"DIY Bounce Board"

In this video I'm going to show you how to make and use a DIY bounce board. Bounce boards have a variety of uses, but the main use is to fill the shadow side that your key light when lighting a subject might not reach.
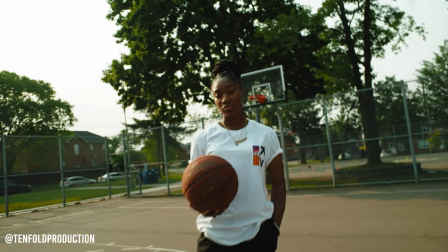[0:15]
For example, if you are shooting in a setting with natural light,
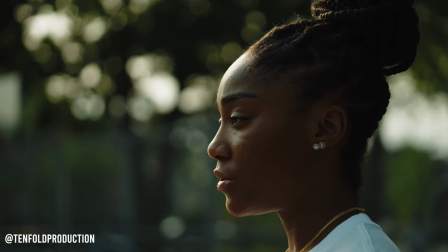[0:19]
sometimes turning your subject totally into the sun can wash them out or fill in the shadows so much you lose the dimensions that the shadows help create.
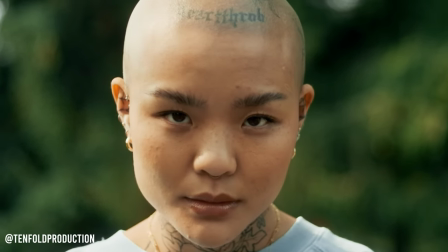[0:26]
Putting a bounce board near your subject so it can bounce light from the sun to your subject will help lighten those shadows.
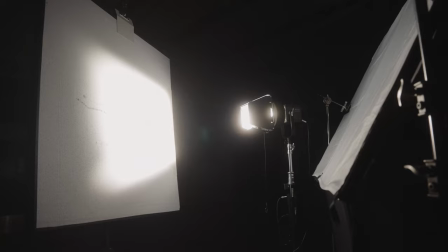[0:33]
Another common use for a bounce board is book lighting. A book light is simply a bounce source of light that is diffused with another layer of diffusion.
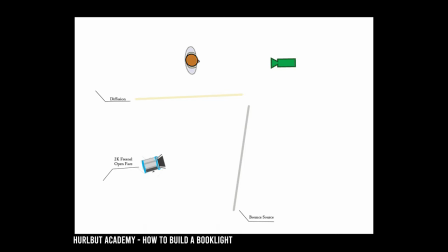[0:41]
This is a general setup but the light is commonly positioned 45 degrees to the bounce board and a diffusion layer can be jointed at the end of your bounce board when your space is limited. It creates an image of an open book, hence the name.
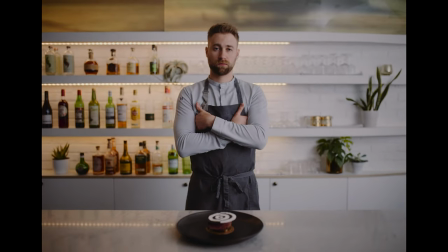[0:54]
This is a common lighting setup for directors and cinematographers as it gives a super soft light source that is very flattering on skin the bounce board
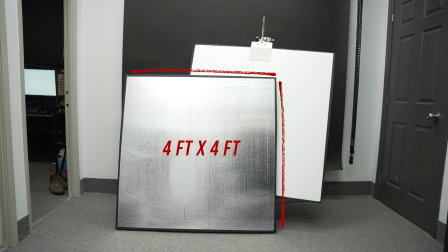[1:02]
demonstrated in this video is four foot by four foot and approximately two inches thick the materials you will need is any rigid white insulation foam that you
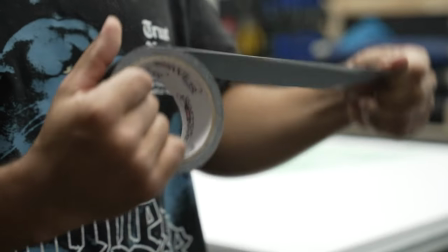[1:10]
can get from your local home center as well as gaff tape when i made this board i actually made two of them and i purchased two four by eight foot
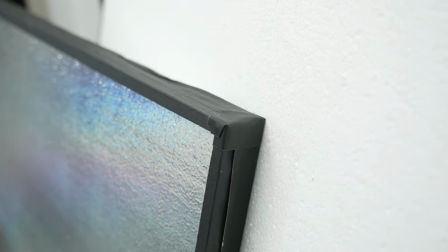[1:18]
sheets of durafone eps rigid insulation this insulation has reflective side as well as a white side once you peel off the protective green film that's on it. This just gives you more options in the future if you want to reflect the light instead of using a soft bounce.
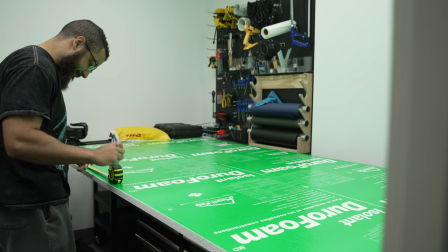[1:32]
With your 4 by 8 foot installation boards simply mark the center on the 8 foot side and cut in half with an exacto knife.
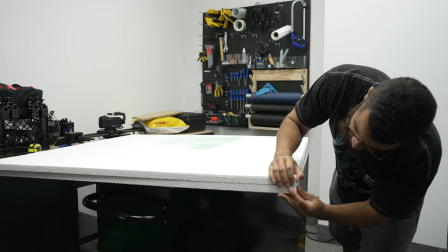[1:43]
Now put the boards in the same orientation with the white side facing up and tape over all the corners and edges with gaff tape.
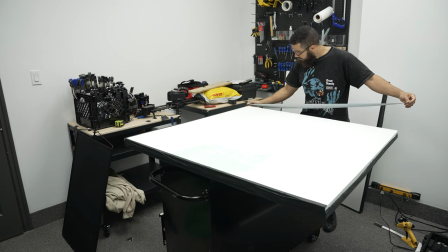[1:51]
I was pretty generous with the amount of gaff tape I use as I wanted this bounce board to last as it will be used on lots of sets as well be thrown around over its life. In addition the reason I used two sheets was I want this to have some substantial thickness because again it's gonna be used a lot over its life and then having a thicker bounce board as this material super light and brittle on its own just really helped with that.
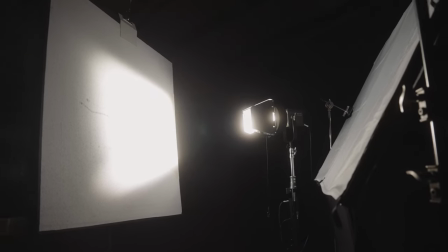[2:13]
The only recommendation I have is to measure your car or method of transportation for these boards as a four-foot wide board is pretty big.
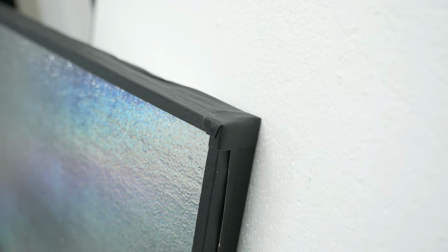[2:21]
I recommend to go with a 3x3 size as it will fit in a common SUV or truck. The reason I went with 4x4 is it's a common dimension when it comes to flags, floppies, and other materials, and the 4x4 size fit the floppies I have as well. Typically when loading my vehicle, I load the floppies of bounce board last and I have to put it on a diagonal, so this is my just personal recommendation that you kind of size it down to your vehicle or method of transportation. These boards are great for studio use. I'm currently using it right now to fill in the bottom side of my face as I'm bouncing a light right into the ceiling and then my brim of my hat is a perfect example of when to use this into situations like this. Typically I would put it on the shadow side right here but I don't need to film my shadows just because I actually had to put up a neg here. I know these boards are pretty big and really any board is and it will take up a lot of space but a good alternative for this if you're not looking to make one is to actually purchase a five-in-one reflector.
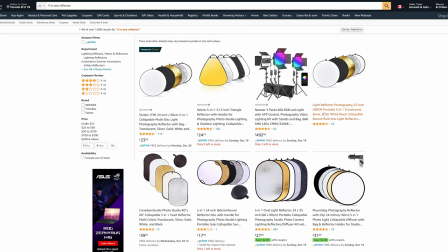[3:15]
These five-in-one reflectors commonly have a white side, a black side, a silver and gold reflective surface.
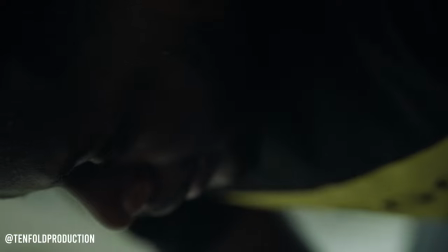[3:21]
Once Once I made this bounce board, it was a mandatory thing to have on every set that I was on.
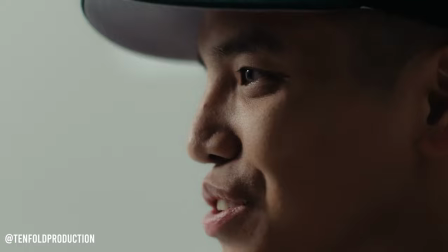[3:25]
It has become an essential tool when dialing in lighting as well as producing super soft looks.
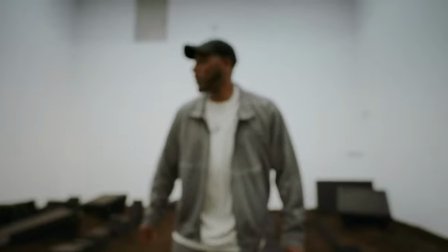[3:31]
Common ways that we have used this bounce board is primarily handheld in outdoor locations where we need a little bit more fill on the subject.
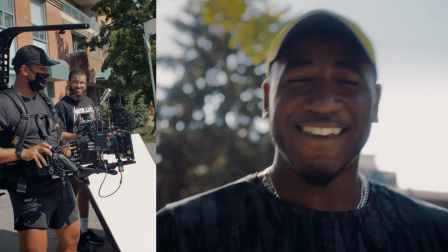[3:37]
Usually we have a subject slightly backlit by the sun and then the board is held at a 45 degree angle to the subject's face just so the shadows aren't so harsh.
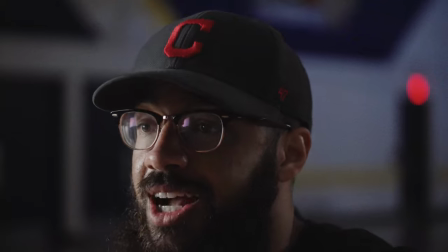[3:45]
When we are doing interview setups, we commonly use the bounce board to book light the subject as well as unfill the shadow side when we need it and that's why I made two of them.
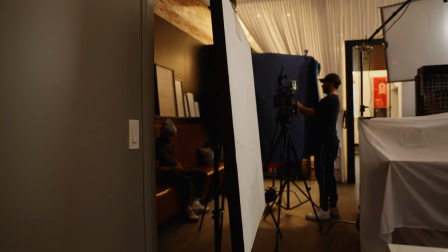[3:54]
When we have the space and time I usually set up these boards on a duck bill clamp or simply lean it against the standard case.